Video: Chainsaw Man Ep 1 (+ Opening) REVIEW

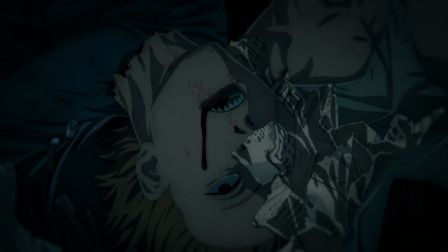A contrario de la scène où Denji rencontre Pochita, on a dans le même épisode la résurrection de Denji qui n'a pas besoin de flex des techniques d'animation bien compliquées pour montrer une scène mémorable.
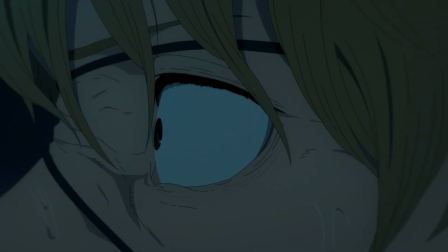Il y a une scène qui diffère beaucoup du manga dans cet épisode et c'est le moment où Denji est trahi par les Yakuza pour être servi en pâture
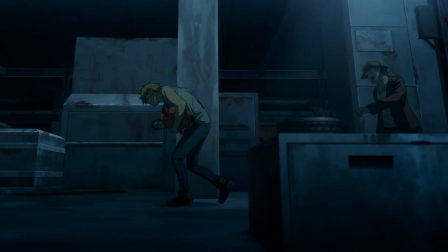aux démons zombies ce qui prend une seule page dans le manga est rallongé en une séquence calquée d'un vrai film de zombies et
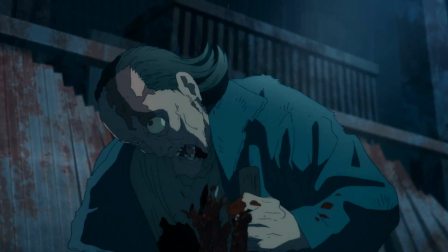se montre plus violents encore que le manga.
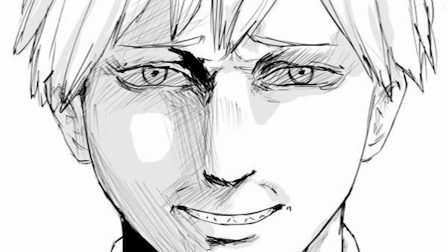Denji n'a aucun répit et ce qui était limite une accumulation d'infortune sous le ton de l'ironie noire de Fujimoto est ici montré sous un angle plus horrifique.
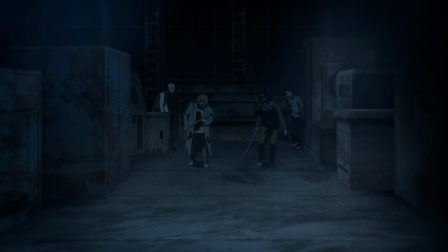Je pense que beaucoup de spectateurs vont pouvoir sympathiser plus facilement avec Denji que dans le manga où son caractère de mec beaucoup trop hétéro pour son bien à repousser une partie des lecteurs.
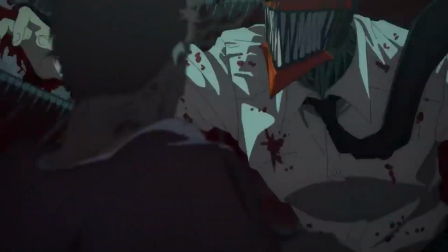Si je devais conclure cet épisode pilote grossièrement, ce serait qu'il remplit très bien les attentes que Mappa a promis dans leur premier trailer pré-animé.
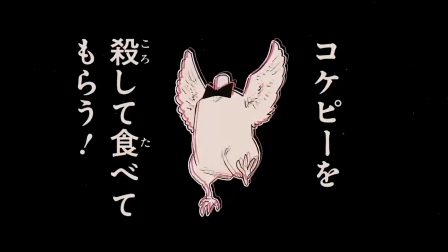Mais on ne peut pas cacher cette dissonance avec le manga. L'une des principales craintes est l'humour de Fujimoto pour l'instant absent de l'adaptation.
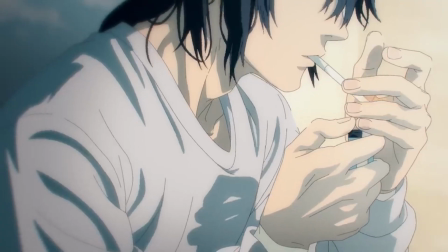C'est vrai que l'humour n'est pas trop présent dans le premier chapitre du manga non plus, mais c'était assez alarmant de ne pas voir un aspect aussi fondamental du manga évincé de toute promotion.
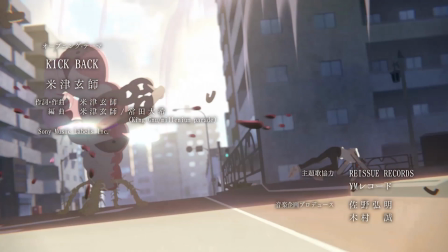On verra ça dès la semaine prochaine de toute façon. Perso, j'ai moins peur sur cet aspect depuis que j'ai vu l'opening.
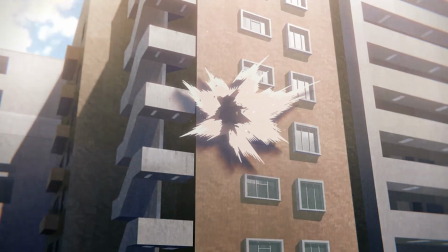Et il y a tellement à décortiquer que je pense que je vais en parler tout de suite avec une petite section spoilers pour ceux qui découvrent avec l'anime.
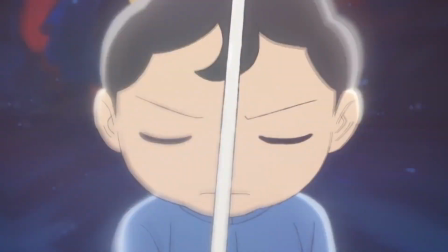Réalisé par Shingo Yamashita, à qui on doit l'incroyable deuxième générique de Osama Ranking, l'opening est un hommage zinzin au corpus zinzin de Fujimoto.
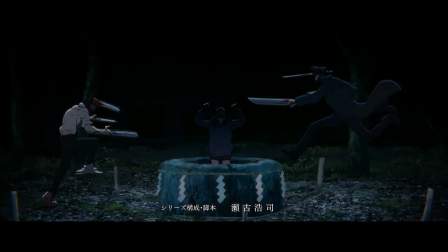Un vomi de références de films qu'il aime bien, et vas-y qu'on te rotoscope Pulp Fiction,
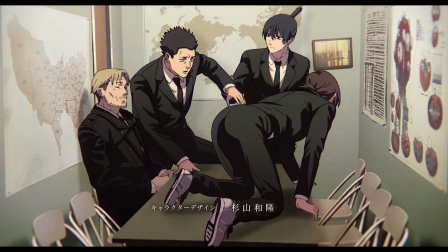The Big Lebowski, No Country for All Men, et même l'attaque des putains de tomates tueuses !
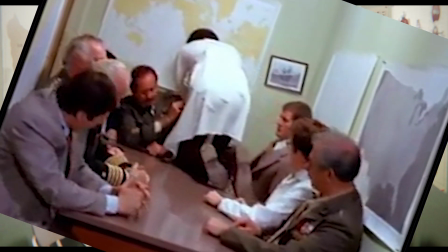Attends, attends, attends toi. Je pourrais sûrement pas citer toutes les références ici.
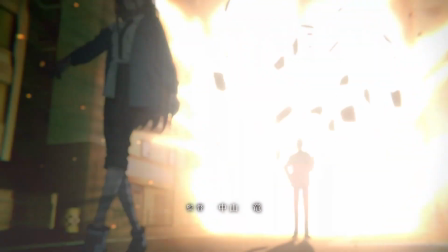Je suis sûr que d'autres s'en occuperont très bien. On peut tout de même saluer l'explosion qui devient un running gag inlassable de Fujimoto depuis son dernier one shot.
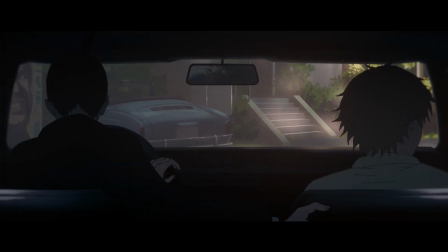On voit chacun des personnages de Chainsaw Man prendre des rôles qui leur correspondent selon les films référencés.
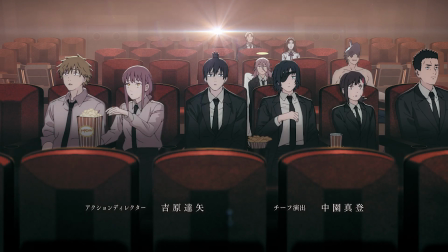Comme Haki qui jouerait très bien dans Il était une fois à Hollywood. Ou Ange dans l'échelle de Jacob. Les personnages se réunissent au cinéma comme dans Fire Punch pour regarder leur propre histoire.
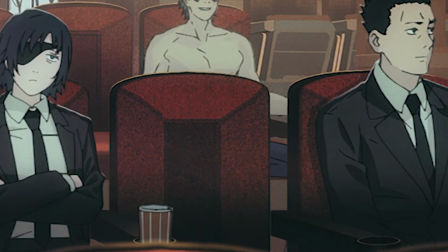D'ailleurs dans les rangs comédie se fait chou rave sa place par Power. Parce que bien sûr que c'est ce que ferait Power.
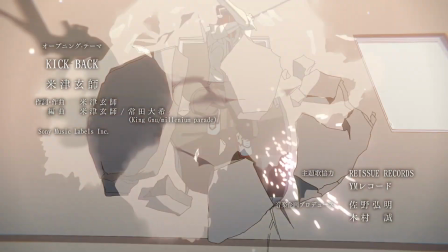Denji en laisse, on crescendo et bam ! Denji se bat contre un démon qui ressemble à rien avec des chaînes.
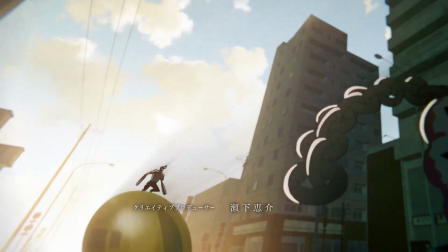Il y a une anime qui déchire et Power utilise son énorme QI pour frapper une boule avec Denji dessus. Ils font leur danse débile, le futur c'est super et on est prêt pour notre épisode de Shinsoman.
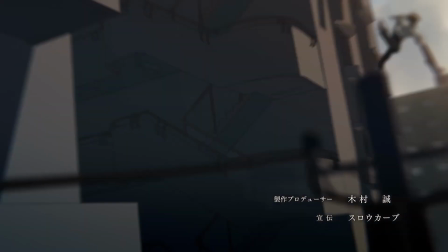Bon maintenant j'aimerais parler de ce que tease l'opening qui est un énorme spoiler pour les épisodes qui seront pas diffusés cette année.
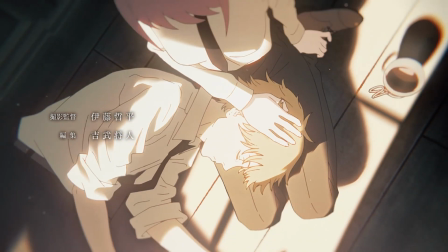Je vous laisse le temps de skipper et on y va. Alors l'opening met quand même un focus sur la relation Denji-Makima qui est au coeur de la première partie.
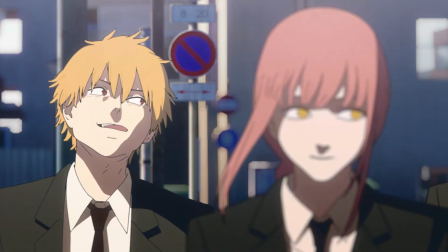Lors du premier plan, Makima tourne le regard sur Denji à la dernière seconde, qui sous-entend qu'elle orchestre sa relation avec Haki et Power.
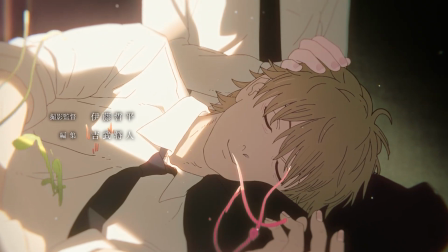On voit une symbolique sur Denji qui cherche le réconfort auprès de Makima, montrant des images très similaires au chapitre 80 et 81.
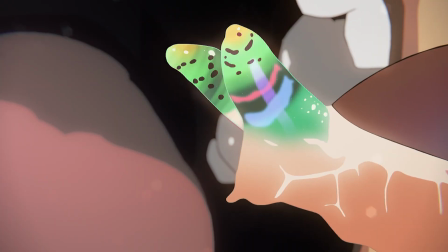Makima lui donne ensuite cet escargot possédé par un verre parasite qui existe vraiment dans la vraie vie et qui a un nom que je vais pas essayer de prononcer ici, mais que vous trouverez sûrement si vous cherchez Zombie Snail.
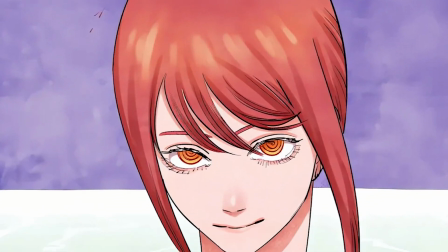Un parasite qui contrôle l'esprit et les mouvements de l'escargot, un clin d'œil à l'identité réelle de Makima comme le démon domination, ou Control Devil, conquête selon les traductions.
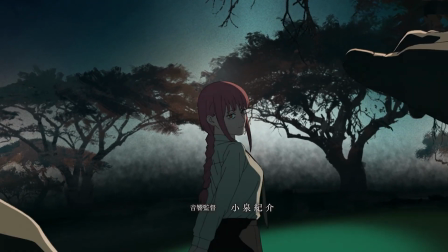Pendant tout l'opening, Makima ne regarde jamais Denji dans les yeux, fixant vers son cœur à la place.
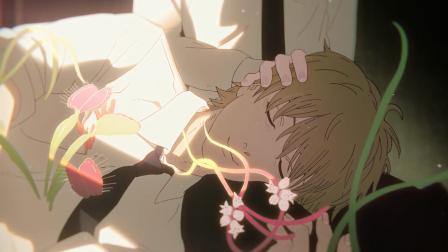Des ronces, qui plus tard dans l'OP seront révélées comme celles du démon futur, enlacent progressivement Denji, puis ils rêvent d'un mirage qui présage son destin funeste et la manipulation de Makima.
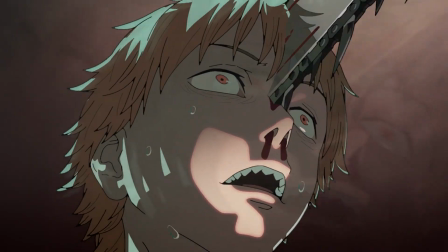J'aime aussi énormément ce plan où on revient sur la dialectique du cinéma. Makima devient la réalisatrice de Chainsaw Man.
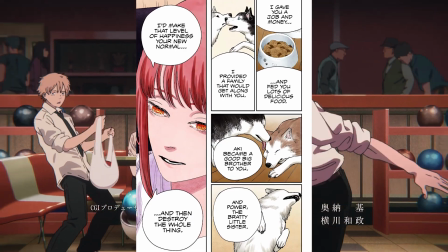Elle fait jouer des rôles à tous les personnages, dont son but est de détruire Denji et être unie avec le démon tronçonneuse.
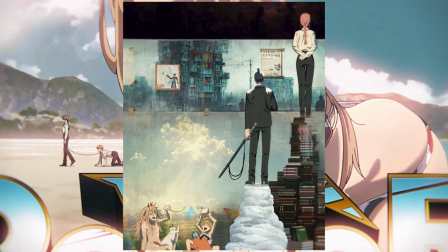Ce plan résume plutôt bien la première partie.
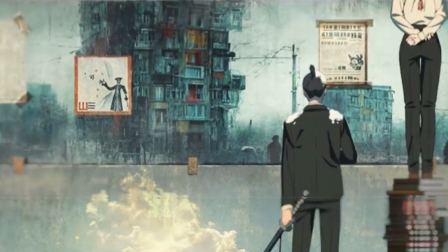Denji et Power sur un mur d'ignorance qui les rend heureux, Aki conscient d'une réalité hantée par le démon flingue, et Makima qui...
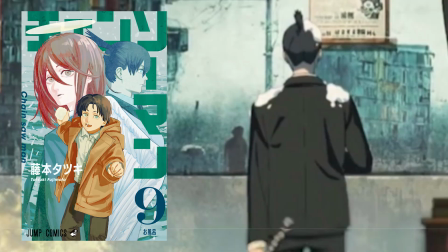Le bonheur et l'ignorance font écho à Kanshi, Aki est enseveli par la neige, et Halloween, Halloween, Halloween.
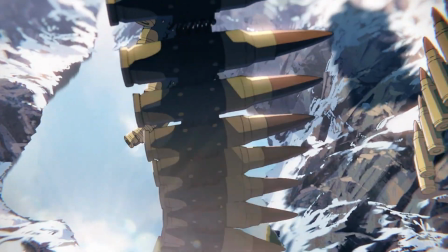On a aussi un léger tease du démon flingue qui n'apparaît que bien plus tard dans l'histoire.
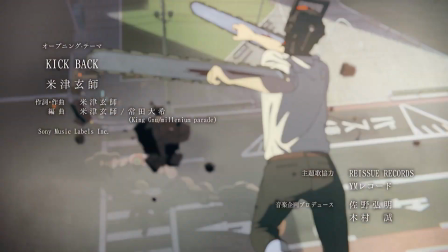Mais dans l'ensemble, c'est un opening très fun, quoique pas toujours lisible, mais qui me fait automatiquement sourire quand je le vois.
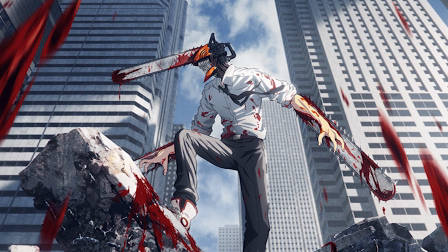Ce sera tout pour aujourd'hui, j'ai très hâte pour les prochains épisodes, j'essaierai de faire des reviews régulièrement, Peut-être dans un format court étant donné que je suis de plus en plus occupé au travail.
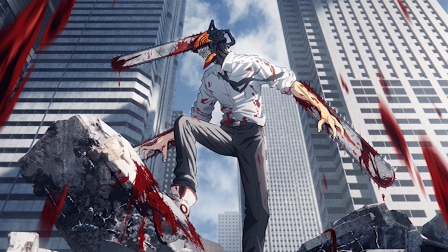Si tu veux me soutenir et me prouver qu'il y a une rentabilité sur YouTube, mes liens UTIP sont dans la description.
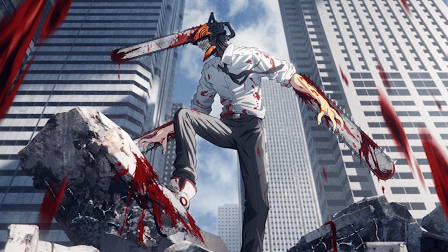Allez, des bisous et à la prochaine saut !